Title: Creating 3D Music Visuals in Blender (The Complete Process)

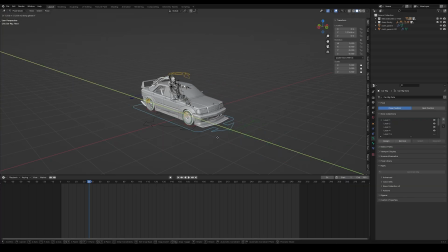So at this point, the issue that we have is that if we move our car, our character doesn't follow.
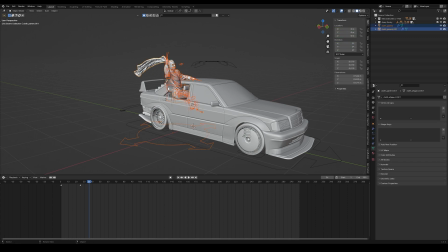And the easiest solution to this is to select our character rig, our outfit, and our flag, and then parent it to the car body. And now we can see that if we move our car, our character will follow. And now we can add a keyframe for our car on the 25th frame.
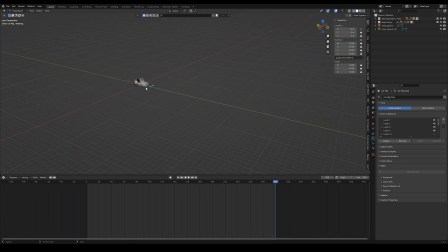And then we can go to the last frame and move our car by a couple hundred meters or so, and add another keyframe there as well. And then with our keyframe selected, we can right-click on our timeline, go into interpolation mode, and select linear.
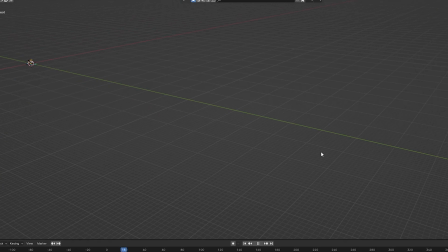This will just ensure that our car moves at a constant speed. So now that we have our character and our car animated, let's now go over lighting and composition.
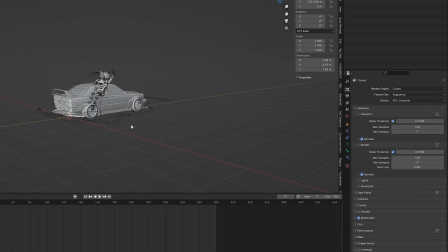First, let's go into render view. And here we just want to make sure that we're in the Cycles render engine.
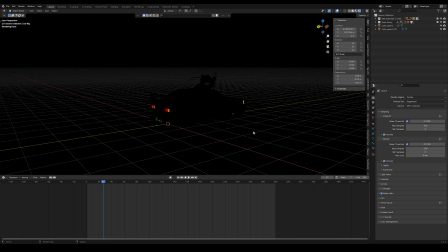Now, because we don't have any lighting in our scene's very dark. One of my favorite lighting methods is using a sky texture.
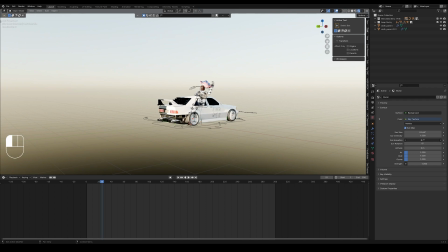The default settings can be a bit harsh, but if we lower the elevation value, we can create a beautiful, soft sunset effect.
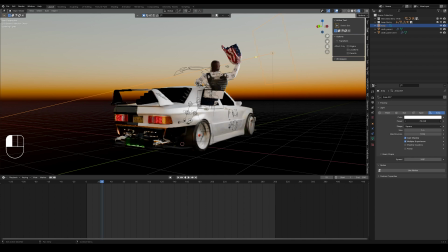And then from here, we can add additional lights as well. In my case, I just added another area light.
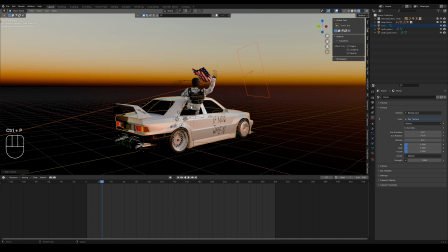And then I had to parent it to the car, so when the car moved, the light moved as well. Now let's spend some time going over composition.
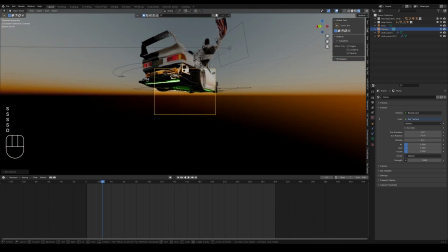First, I'll add a camera into my scene, and then place it where I want the focus to be. I like to think about the composition and the angle that will best capture the mood I'm going for.
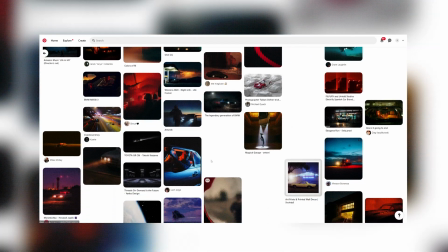And here, it's very helpful to look at references and inspiration. This will help guide your own camera setup and ensure your shot feels intentional and engaging.
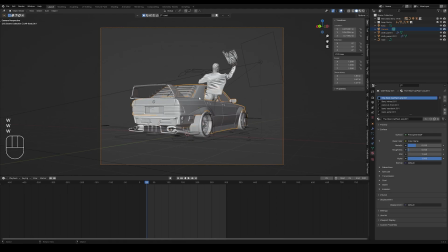Now we can also parent our camera to the car, so that when our car is moving, our camera follows as well.
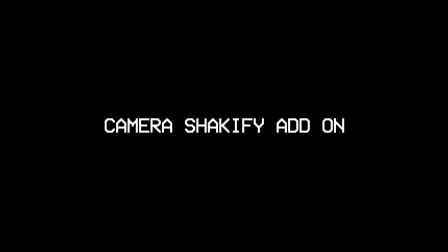Now a camera add-on that I love to use is the Camera Shakeify add-on.
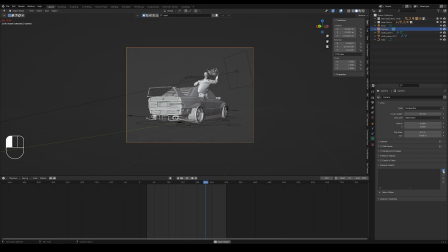It's perfect for creating a more organic and dynamic looking visual. They offer a ton of different shakes to choose from. And then you can also play around with the parameters to customize the effect to fit your scene. For my visual, I set the shake to investigation. And then I also reduced the influence to make the effect a bit more subtle. Another thing that we can change is the focal length of the camera.
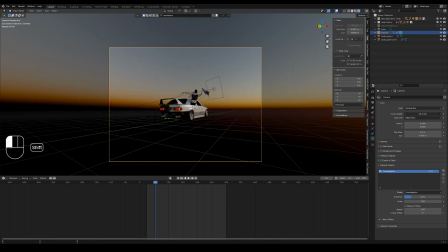This allows us to control the field of view, giving us the flexibility to create either a wide, expansive shot or a more focused close-up perspective. For my visual, I'm going to go for a 20mm focal length, and then I'm also going to move the camera closer to give it a more stylized look.
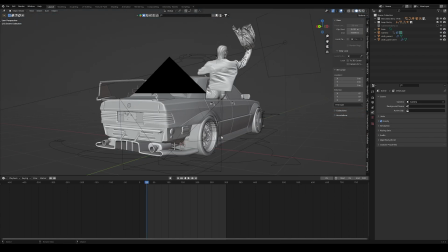Now, another way to make our visual feel a lot more dynamic is to add a lot more camera movement.
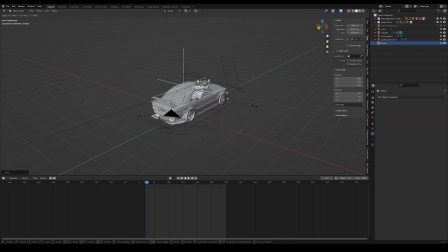To do this, let's first add an empty object into our scene, and then let's parent this empty object to our car.
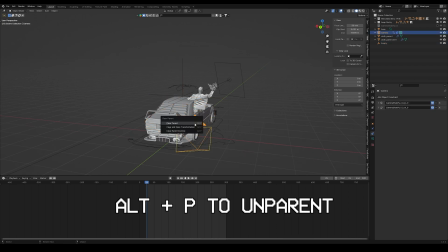Now, next we're going to unparent our camera from the car, and instead parent it to this empty object. So essentially, our empty object is parented to our car, and then our camera is parented to the empty object. So when the car moves, it moves the empty object, which also moves our camera.
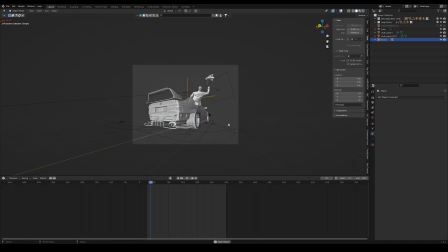Now, this may sound a little confusing, and I don't blame you, but the reason we do it this way is because now we can keyframe this empty object and move it around however we want, yet it will still follow our car. Now we can start adding keyframes to our empty object to animate the camera's movement. This will allow us to create some dynamic shots around our subject.
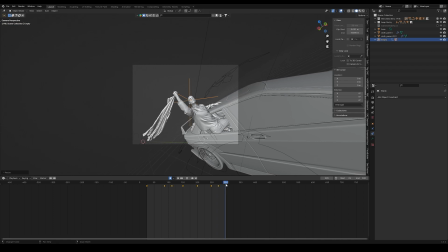By controlling the position and rotation of the empty object over time, we can guide the camera through the scene exactly how we want.
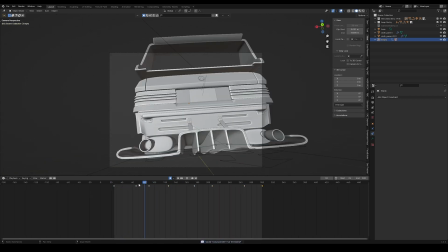And this is where your creative freedom really comes in. You can play around with keyframes to create anything from smooth cinematic pans to fast dynamic shots.
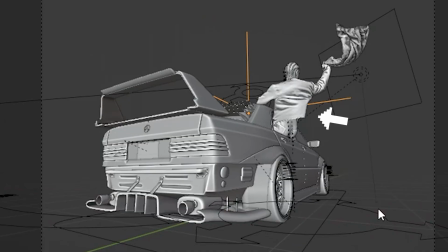Now, our current scene is pretty simple. We just have a character and our car. But in most cases, you'll probably want to build out a complete scene.
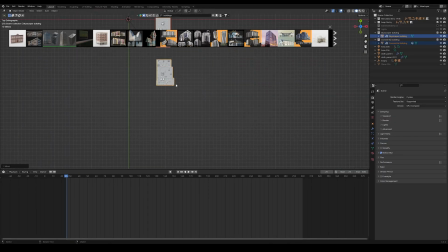And this is where an add-on like Blender Kit really comes in handy.
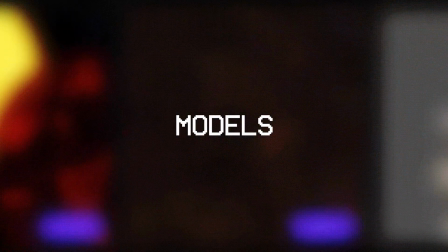Blender Kit is an add-on that allows you to import 3D models, materials, and completed scenes straight into your project.
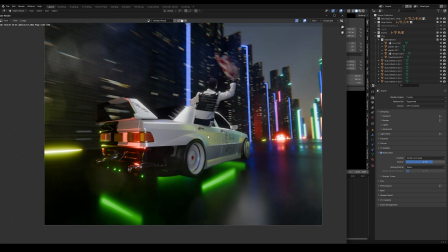I found this city scene that I thought would be perfect for my visual. While I didn't end up using it in the final render, I still experimented with it to see how it would fit in.
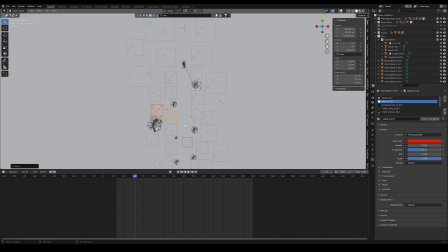It's always a good idea to test different assets to see what works best for your project. Now we're pretty much almost done.
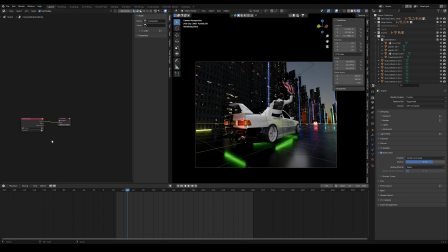The last thing I want to cover is compositing. So let's open up a compositing window. And here we just want to make sure that the use nodes option is checked.
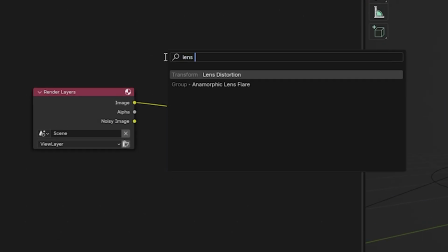And to be honest, in most cases, I keep things pretty simple here. The first effect that I like to add is the lens distortion effect.
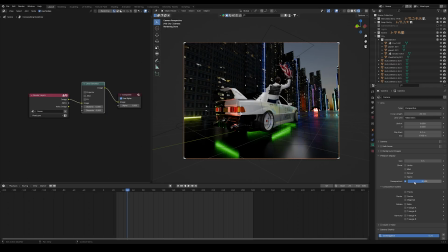Now we won't be able to see the effects until we enable it in the viewport shading settings. And then in the camera settings, under the viewport display tab, I also like to set the pass value to 1.